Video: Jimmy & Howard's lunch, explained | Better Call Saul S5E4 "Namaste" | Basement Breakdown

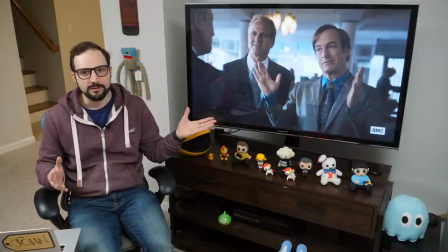(0:00)
Hey everybody, it's John. Look, we're all improvising at the moment, so I'm gonna do my breakdowns from home. This is the actual basement that gave the breakdowns their name. Uh, and people ask me how I see all these things in Better Call Saul.
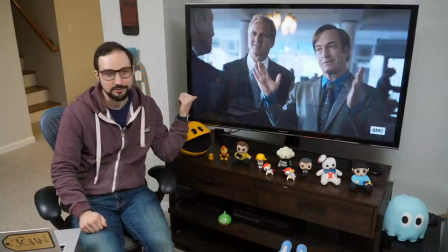(0:12)
Well, I'm showing you my secret right now. You just gotta sit really close to the TV, okay? Let's talk about Howard.
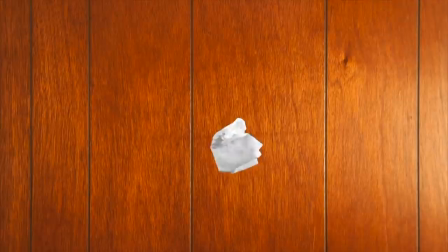(0:17)
Let's talk about Jimmy. Let's have another basement breakdown.
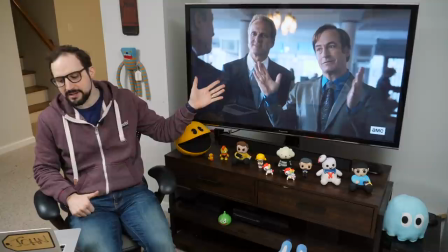(0:25)
All right, Season 5, Episode 4, Namaste. Uh, the focal point of this episode for me is this lunch with Howard and Jimmy.
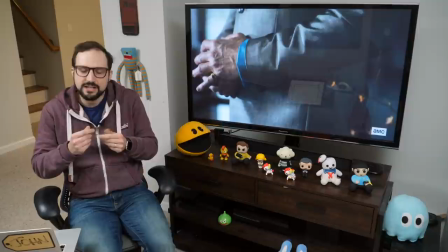(0:33)
And I want to set that up first by looking at Jimmy's state of mind as the episode begins. Jimmy comes into the restaurant with a chip on his shoulder.
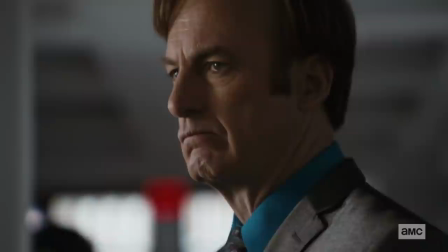(0:40)
And we get a glimpse of this because the lunch sequence begins with a close-up of Jimmy's ring.
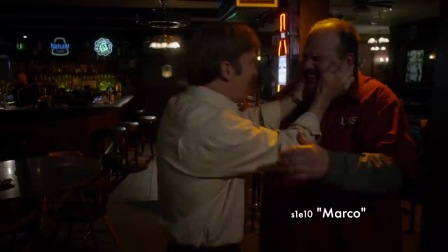(0:45)
And this is Marco's pinky ring, um, that story we saw of his days back in Cicero, his salad days as Slip and Jimmy.
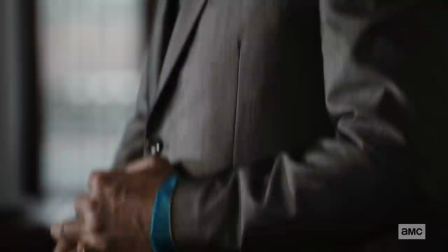(0:52)
That's what he remembers, uh, when he touches this ring. How does Jimmy feel in this moment as he fills himself with those memories? Well, the camera tilts up to show us.
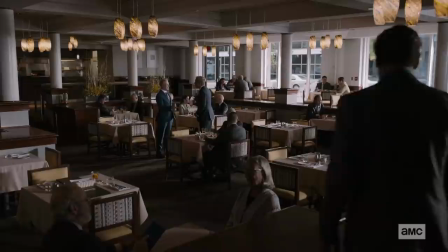(1:01)
And look, his jaw is set, his guard is up, and then we get this point of view shot of Howard, who he's gazing at so intensely.
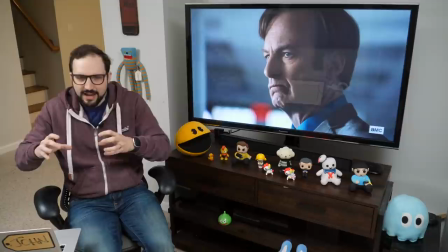(1:10)
I think that the ring exemplifies not just who Jimmy is, but who Howard isn't. And Jimmy is really feeling that distinction in this moment.
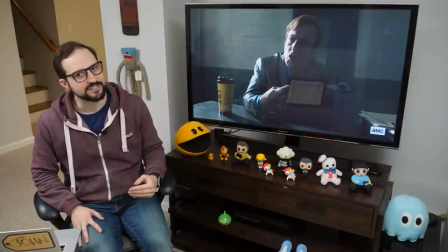(1:19)
That ring gives Jimmy a reassuring sense of identity as he goes into this lunch that he's clearly nervous and uncertain about.
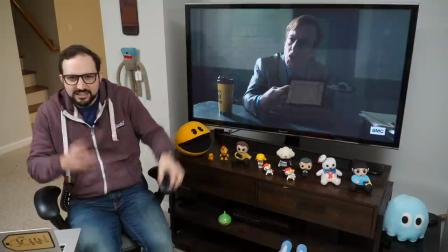(1:25)
He's really looking for that sense of identity right now, isn't he? We see it in the scene when he's in the lockup with his twerp clients, and listen to how he insists.
You twerps even know who I am? I am Saul Goodman!
Maybe he's asking himself, do you know who you are, Jimmy? Slash Saul? But he says it with such force, he really needs the name Saul Goodman to mean something.
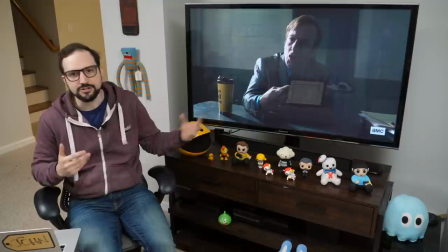(1:48)
He needs it to mean everything right now. At the same time Saul Goodman is asserting himself here, Jimmy McGill is disappearing, right?
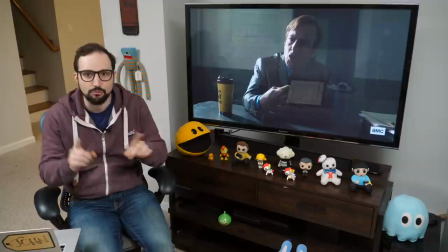(1:55)
Saul tells the kids to essentially give their grandma the shakedown that he just gave them. It's such a betrayal of the Jimmy McGill who built his fledgling legal career by championing the elderly, now he's victimizing them.
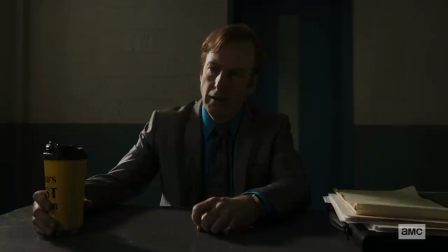(2:09)
Saul is, at least. Notice the mug in this scene. This is the second-best lawyer mug, right?
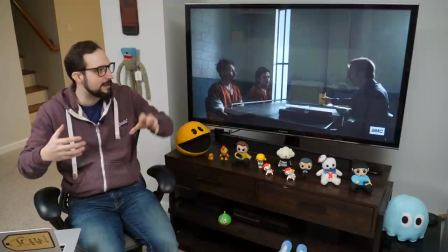(2:14)
Jimmy hides the second-best lawyer that's painted on it. He hides that number two from them. This whole scene. It's like he subconsciously doesn't want them to see it. It's a subtle indication that all of Saul's bluster is acting as a defense around Jimmy.
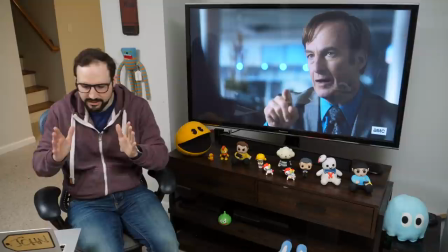(2:31)
And that's a defining conflict in this character right now. I want to call out one part of the dinner scene where Jimmy rattles off this list of dramatic cliches by way of explaining who Saul Goodman is.
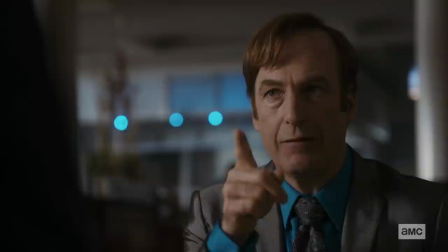(2:42)
And he starts out by saying, Saul Goodman is, uh, he's the last line of defense for the little guy. Now Jimmy means the little guy here in the colloquial sense, but in another more telling sense,
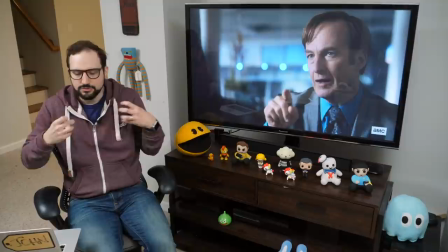(2:54)
Jimmy is the little guy—the little guy inside here who's wounded and lost.
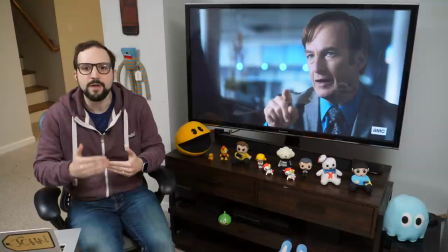(2:59)
And this last line of defense image really highlights this psychological reality that Saul was constructed to protect Jimmy. It was so painful for Jimmy to see Jimmy McGill falter again and again, disappoint, disappoint himself, disappoint his brother. The fresh slate of Saul at least ensures that Jimmy can never fail again.
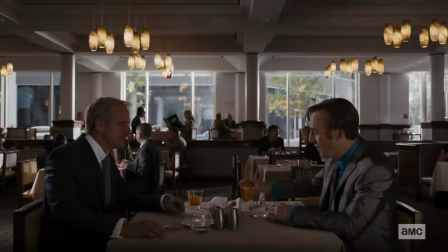(3:20)
It'll just be Saul, or whatever identity comes after that, right? That gives you a sense of the emotional armor that Jimmy brings to this lunch with Howard. Now I want to focus on Howard for a few minutes, beginning with the first line we hear when they sit down at the table.
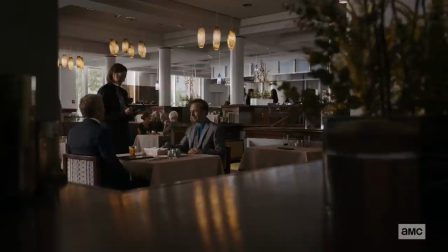(3:35) And I'll have the soul. No butter, cider, steamed veggies? You got me.
Howard says, I'll have the soul. Now this is a guy whose license plate says namaste, so replay that line in your head.
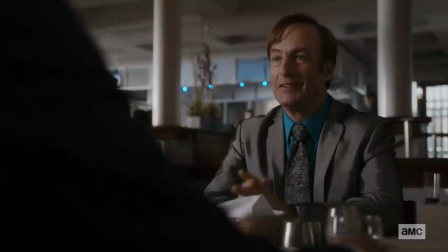(3:45)
Calm, centered Howard Hamlin sits down at a table with shifty, defensive Saul Goodman, and Howard says, I'll have the soul.
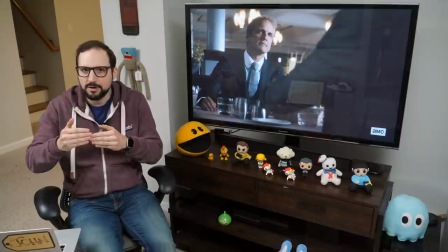(3:55)
It's not only a nod toward Howard's soulfulness, it also raises the question, does Saul have a soul?
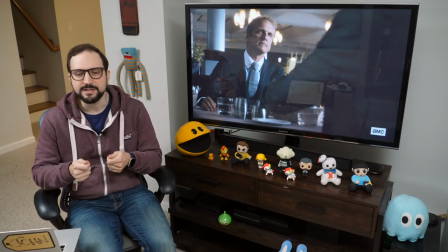(4:01)
Is Saul a soul? Jimmy has been selling little pieces of his soul all season.